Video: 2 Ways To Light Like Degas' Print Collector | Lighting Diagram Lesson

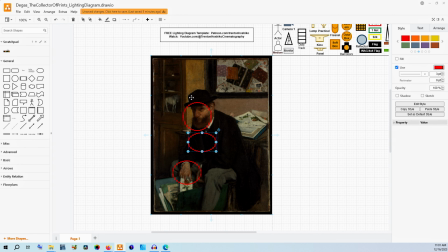[4:05]
We do see some things in the back here, and so we want to make sure we can get exposure all the way back here with the source that we have coming in. But once again, they're pretty diffused actually, even being further away from the source. That is a very soft source over here.
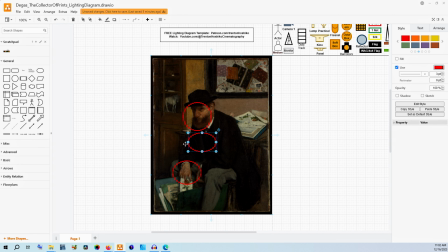[4:19]
He creates a bit of a shadow, and then the counter here creates a bit of a shadow back here, but once again that edge is just so feathered that I don't think that
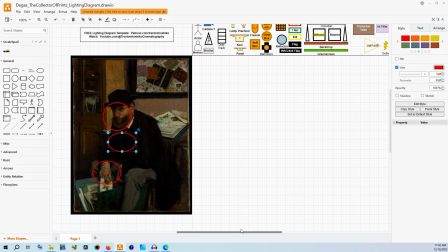[4:31]
really there's any hard light at all being used in this image. But now that we've talked about it, let's talk about actually creating it.
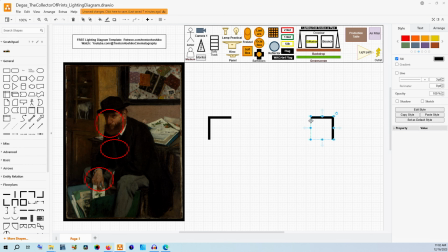[4:40]
So just opening up the floor plan tools, we will build our room space. We're going to use the medium for this. He's pretty close to that wall. He is probably turned a little bit away from it like that.
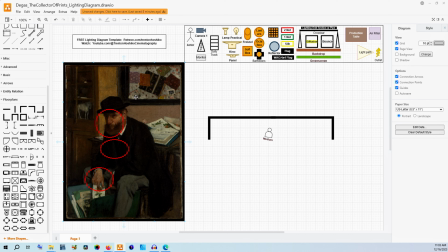[4:54]
This perspective is a little funny because this painting on the wall does look pretty flat to the frame that we're viewing through,
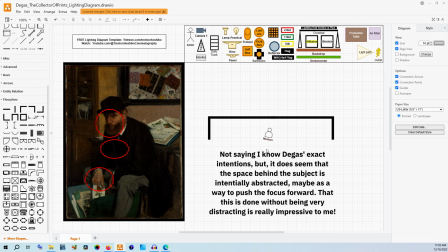[5:03]
but the edge of this desk and the way this cabinet door is kind of implies that the camera is off to the side just a little bit. And so that would be something kind of more like this.
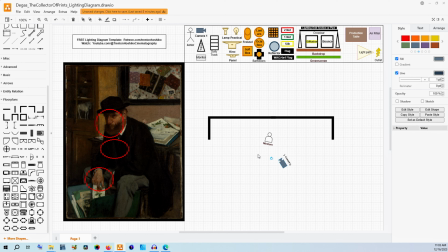[5:16]
And he's facing camera left, his back is camera right, and that wall is going behind him. Now, we do need a desk, so let's find something in Drawio's tools here.
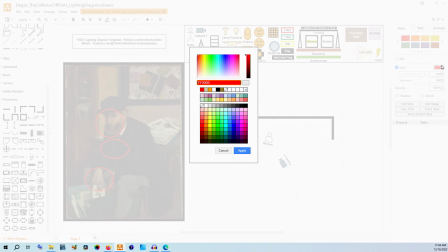[5:30]
I think we're going to be using this one, which is just the table model.
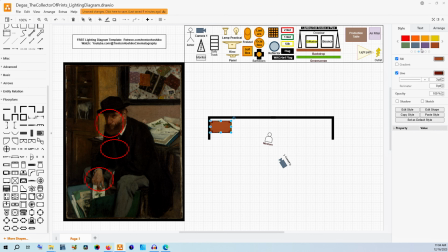[5:35]
And then we're going to fill it as brown. And so in the camera, this desk should be creating an angle that goes from closer at camera right to further away at camera left. And we have him sitting there. I do want to have some sort of, dresser, bookcase,
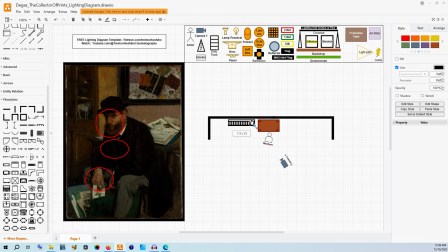[5:53]
off to the side there, just so that we can talk about how to get enough light onto that. And really, that is our set. Now, if you're creating this image for your film, this could be filmed on a set or it could be filmed on location.
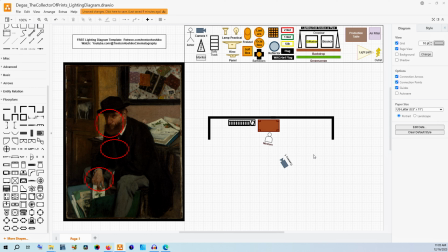[6:08]
If there is or isn't an actual window on this right side of the camera, that's where you're going to start using artificial light in particular. And that would be the same for either a studio environment or if you are at a location that just doesn't have a window,
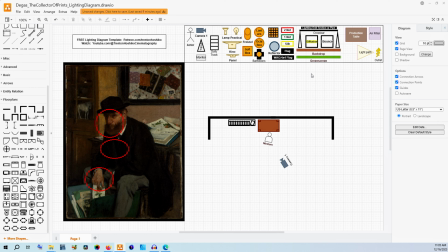[6:25]
but you really like the room that you're in and you want to simulate that window light. So for something like this, you could use something like a Kino that is a soft source, but I think we need to go bigger than that just in terms of how much soft light there actually is in this shot.
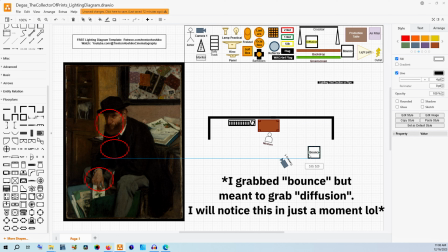[6:42]
Okay, so let's get out a pretty large source here. Now this could easily be a 6x6,
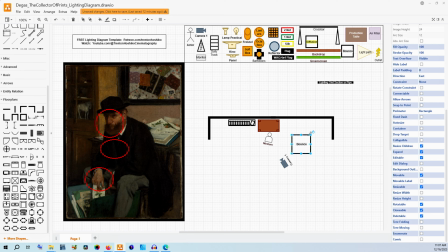[6:48]
so I'm just going to increase the size right here and really just have that be kind of parallel to the wall itself as if it was a window, just right to his side though. Now at the same time, I think that we might want to wrap that light all the way around just a little bit.
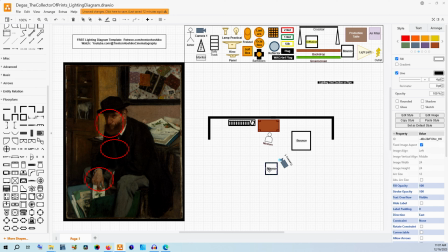[7:07]
So we're going to put another one on this side. Now, both of these are going to need at least one lamp, depending on the strength of the lamps that you're using. If they are a little bit lower powered, like something like a GVM PDS, which I do really love, but they are a little bit lower power than some other options.
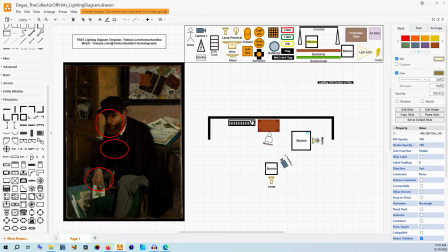[7:26]
If they are in the lower power category, you might need to have multiple of them to actually get enough light coming through. If you are using like a pretty powerful aperture lamp or something of the sort, you might be able to just get away with one.
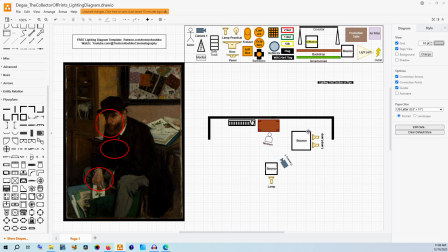[7:42]
If you're using something like a tungsten Fresnel, you're probably going to be able to get away with just one. But then this should be our key. It's going to be lighting him from that right side of the frame, his left side.
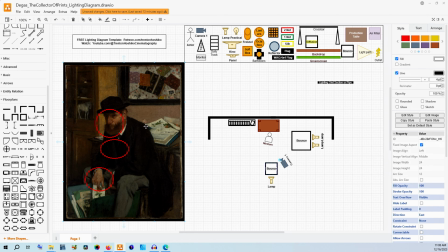[7:57]
And then we're going to use this one right here to just kind of wrap it around his face just enough. I would say that if you want it to be a little bit more wrappy, you could cheat this to the side and just angle it ever so slightly.